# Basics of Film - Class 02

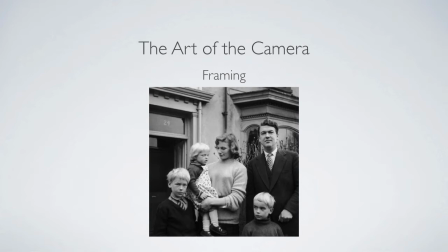1740s
Not everybody's looking at the camera. Well, not only that. What else? Yep. Way too much headroom. Just my teaching assistant blurted that out.
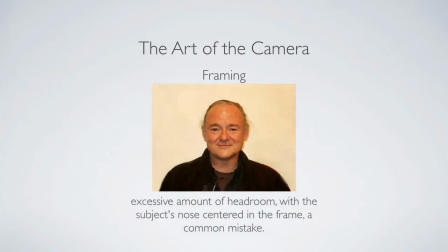1753s
So. It may not seem odd to you, but it is an uncomfortable framing, and I'll talk a little bit about why. So framing, you don't want to have excessive amount of headroom because it looks wrong.
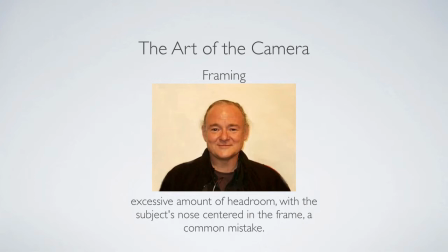1764s
Now again, all these rules can be broken if this is the point you're making, but you need to know why it's wrong traditionally so that you can break the rule later.
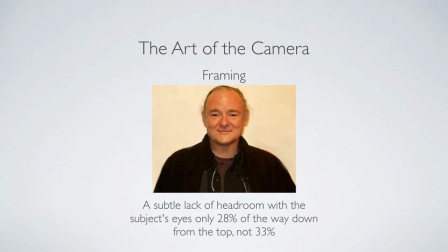1773s
Too little headroom is also wrong, where you have the top of the head just ever so slightly touching that top of the frame. It's just uncomfortable to have that, and the eyes are too high in frame. Something more traditional, good composition like this,
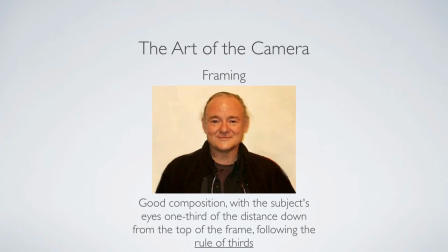1786s
just enough headroom so it doesn't feel like they're being hit by the top of the frame, puts their eyes 2/3 of the way up the frame.
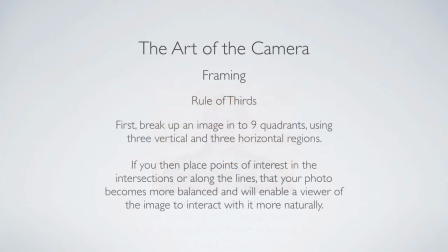1793s
That's a little bit more comfortable. Now all this comes from a thing called the rule of thirds. Okay, basically you take an image, any image, and you break it up into 9 quadrants. You use 2 vertical lines, 2 horizontal lines, equally spaced. What you want to try to do is put
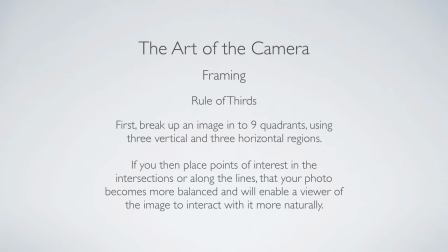1811s
areas of interest, we'll call them, on these lines, because it's a comfortable way of framing it. It's comfortable to us. I can't probably write any sort of formula that would explain this, but we will all agree that it is comfortable.
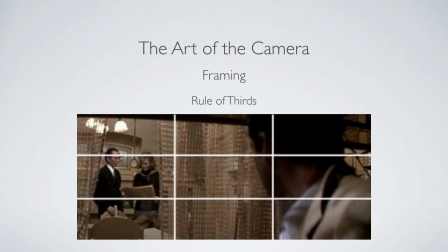1823s
So this is an example of a frame broken up into thirds, into the rule of thirds. In this case, it's an over-the-shoulder shot. Okay, so we put the actor on this in this third, and we're throwing, by following his lead, both the focus and the fact that he's looking there, to the distance, and they're in that quadrant.
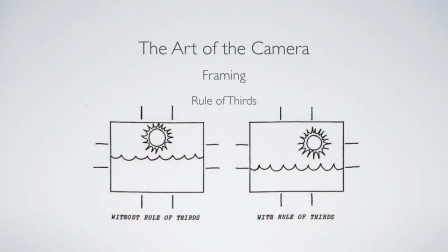1841s
So it's just separating that feeling, and that's kind of how they're framing this. But more specifically, you can see here on the left side, just a standard shot, everything's framed up even, not as attractive as when you use the rule of thirds and you put the sun over on the other line. You're allowing more space around for you to look at the view, so to speak.
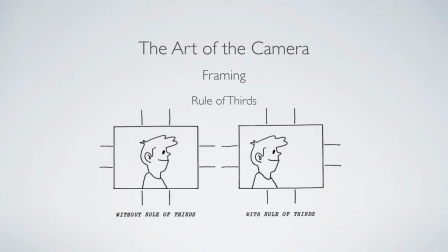1861s
When looking at a person, let's say just a profile picture here. Put him in the middle of the frame, okay, it's okay. Put him to the left of frame so you give him what we call nose room, which I'll talk about more in a second, or place for him to look. So distance, frame space for him to look feels more comfortable.
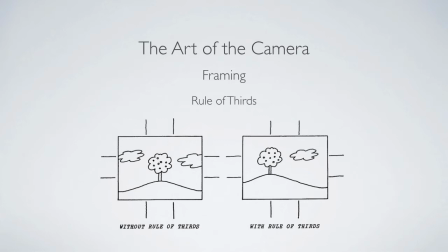1880s
Similarly, tree in the center, a tree offset, more comfortable. These are pretty obvious examples. I don't know, because these all look good to you. And same thing with the headroom situation.
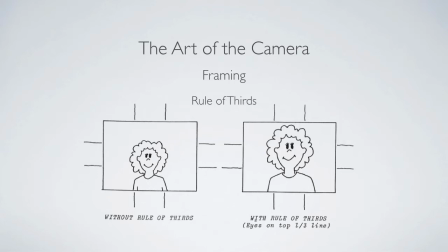1893s
Putting the eyes right in the center of frame with so much headroom isn't as good looking as putting the eyes on the upper line and giving just a little bit of headroom. Does that look, do you guys get that? Does it kind of feel right, the difference between two? Anybody not get it? So what? Was this all kind of figured out over years and years of filming?
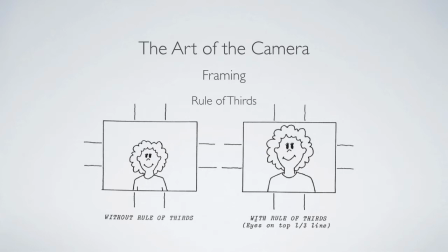1913s
That Yes. this looks way better this way. Just photography in general, yeah. Just Painting, that. actually. What's that? Painting. Yeah, painting first, exactly, yeah. Exactly, we are the Yeah. Renaissance. It's just balancing the frame is what they call it, balancing the frame and the image to look more pleasing to us.
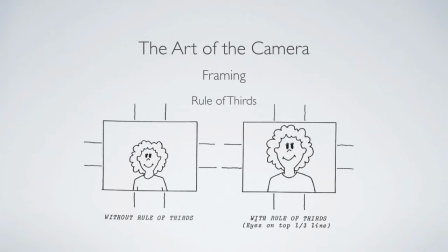1931s
Yeah, so it's just years of experience. So we talked about that nose room a little bit. They call it balancing the frame. So in this case, with the little balance thing you can see, you put them in the middle of the frame and it feels weighted to the right or to the left from your perspective.
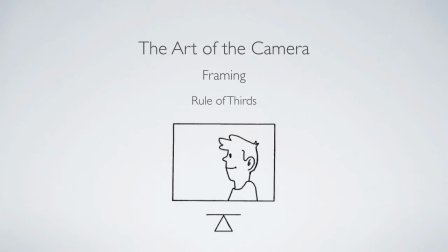1946s
But you give them nose room and it balances out the feeling of that image. And the reason you do that is because you want to provide your actor or actress a place to look. Now, if they're in profile like this one, you give them more space on the left than if they're looking a little bit more at you.
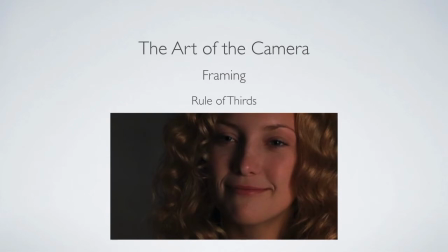1966s
So if they're looking closer to camera, the closer they are looking to camera, the less nose room you need to give them, the more centered up you can put them. But remember, you always kind of keep them on one side or the other because you're on one side of that stage line or that 180-degree line.
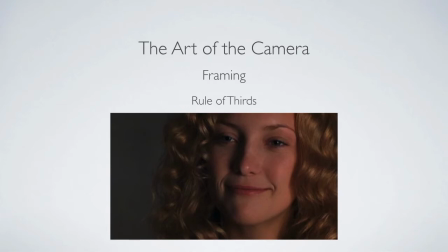1983s
So even if she's looking right next to camera, you're still on the side, in this case, her left side or camera right side of the action. So there's always a little bit of shift. She's never centered perfectly. So if you look at this frame where we put her higher in frame.
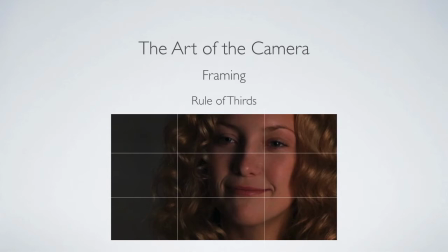2002s
So her eyes are in the upper quadrant, they're not on the line. You're forcing her up a little bit.
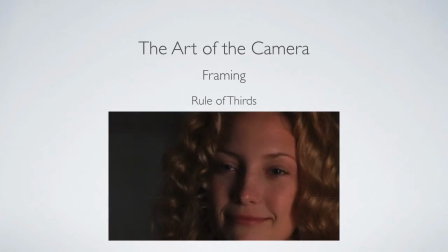2006s
It feels too high, like we're about to cut her eyes off. And comparably, if we lower her down, we're cutting her chin off. That's also very uncomfortable. Let me put the lines up there. So we're cutting the chins off, we're putting her eyes in the center of frame. It feels unbalanced, too much forehead. It feels uncomfortable, okay?
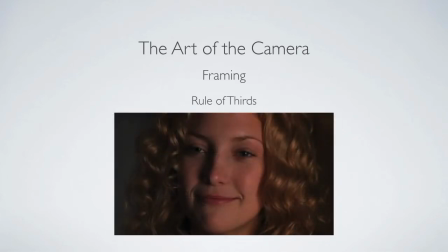2027s
So, again, this is now centering her too much, and we're now not sort of making a choice.
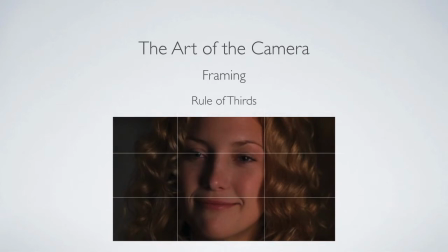2033s
Artistically, we're sort of neutral. Put her in the center of frame. Eyes are on the upper line, but she's right in the middle.
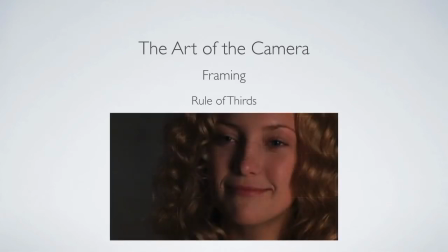2040s
It doesn't feel as comfortable. So we go back to the original frame where she feels a little bit more comfortable looking off the side of frame.
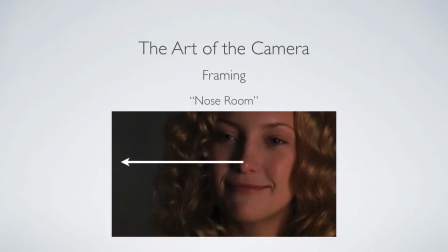2048s
And we can see the nose room that we've given her to look off to the frame. The further off, as I said, so he's looking a little further off the frame.
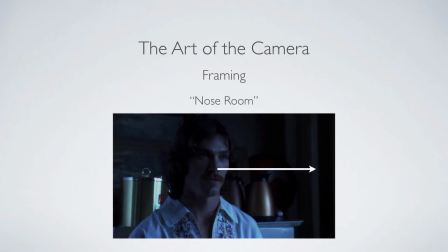2058s
It's not the same scene. So he has a little bit more room. He's not looking quite as close to camera, so now we've given him a little bit more room. And like that drawing we had in a complete profile, we maybe put the actor way on the right side of the screen to give him a lot more room.
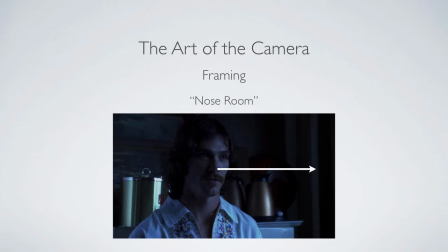2073s
So the closer to the camera, the less nose room you need to give them. The further into profile they are, the more you need to give them. And again, these are rules to know and to break if they apply.
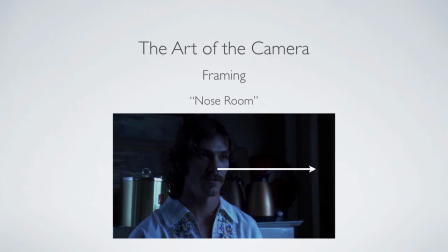2086s
putting an actor so that their face is right here looking off this way, right at the edge of frame, is going to make the audience feel very uncomfortable. They're going to feel pressed against the side of frame. You're going to want to know what they're looking at because we're not given enough room to see anything of what they're looking towards.
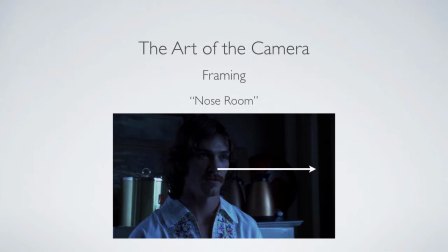2103s
And if that works for the film, that's what you need to use it for. So break the rules as they work for your story. But you need to know the rule before you can break it. Okay? So we're going to watch this little video here. It kind of goes through all this again, but in a nice visual way. I like visuals. This week we're talking about cinematography and going through lots of examples of how different camera techniques will have different effects on the audience.
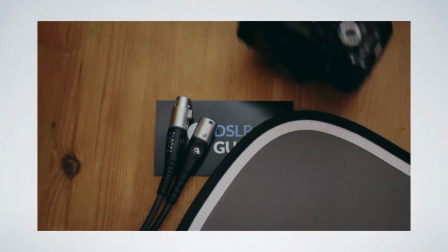Hello, my name is Simon Cage and this is DSLR Guide. So this is the first part in a series all about cinematography, where we'll be looking at using the camera and lighting to tell stories. So in this first part, we're focusing on where to place the camera and how to set up the layout of your scene so that we can get a certain reaction from the audience. So the first thing to think about is depth. Now, I think that this is one of the biggest differences between amateur filmmaking and the movies that we see at the cinema. So what I mean by depth is when the images look three-dimensional,
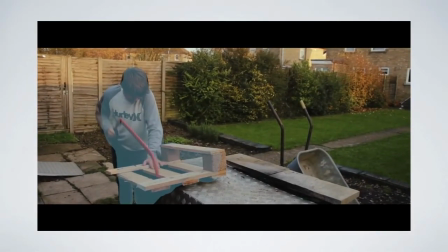2167s
when there's a big difference between the foreground elements, the midground, and the background.
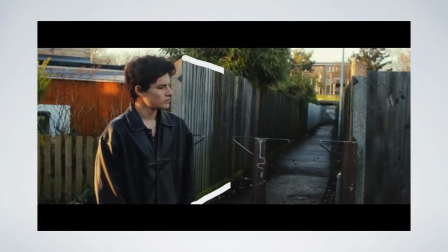2171s
And this can usually be achieved by looking out for perspective lines going off into the distance. Or another thing you can do is have a frame in the foreground, something which provides a natural frame.
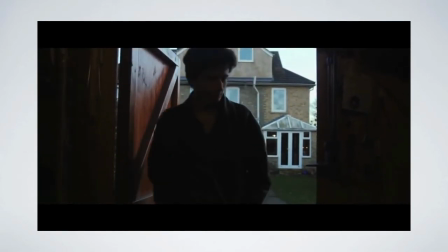2182s
This can really help to add some real depth, and it makes the shots a lot richer and more pleasing to the eye. If you look at any painting or photo or any shot from a film, they often have really nice depth in them, which makes a really rich frame.
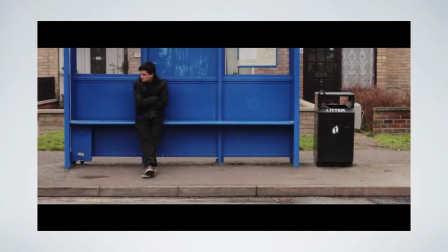2197s
Now you may choose to avoid depth and have very flat images, perhaps if you want the audience to feel lonely or detached, or for a character who feels trapped and like they haven't got any space to move around,
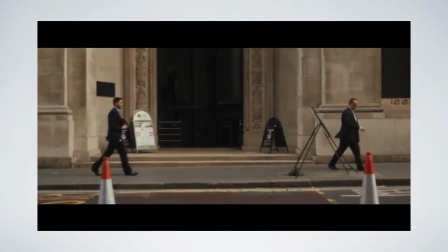2208s
or maybe if they're in a really boring lifestyle, you would also use flat images. But because we see really rich shots with lots of depth, every time we go to the cinema, the audience has an expectation that the shots will have depth.
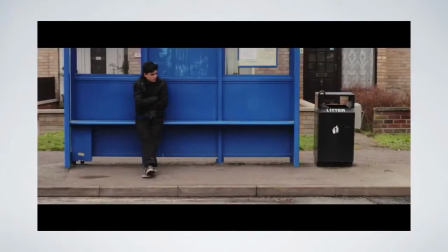2221s
So if you accidentally shoot the whole film really flat, then that might leave a very different impression on the audience to what you're going for.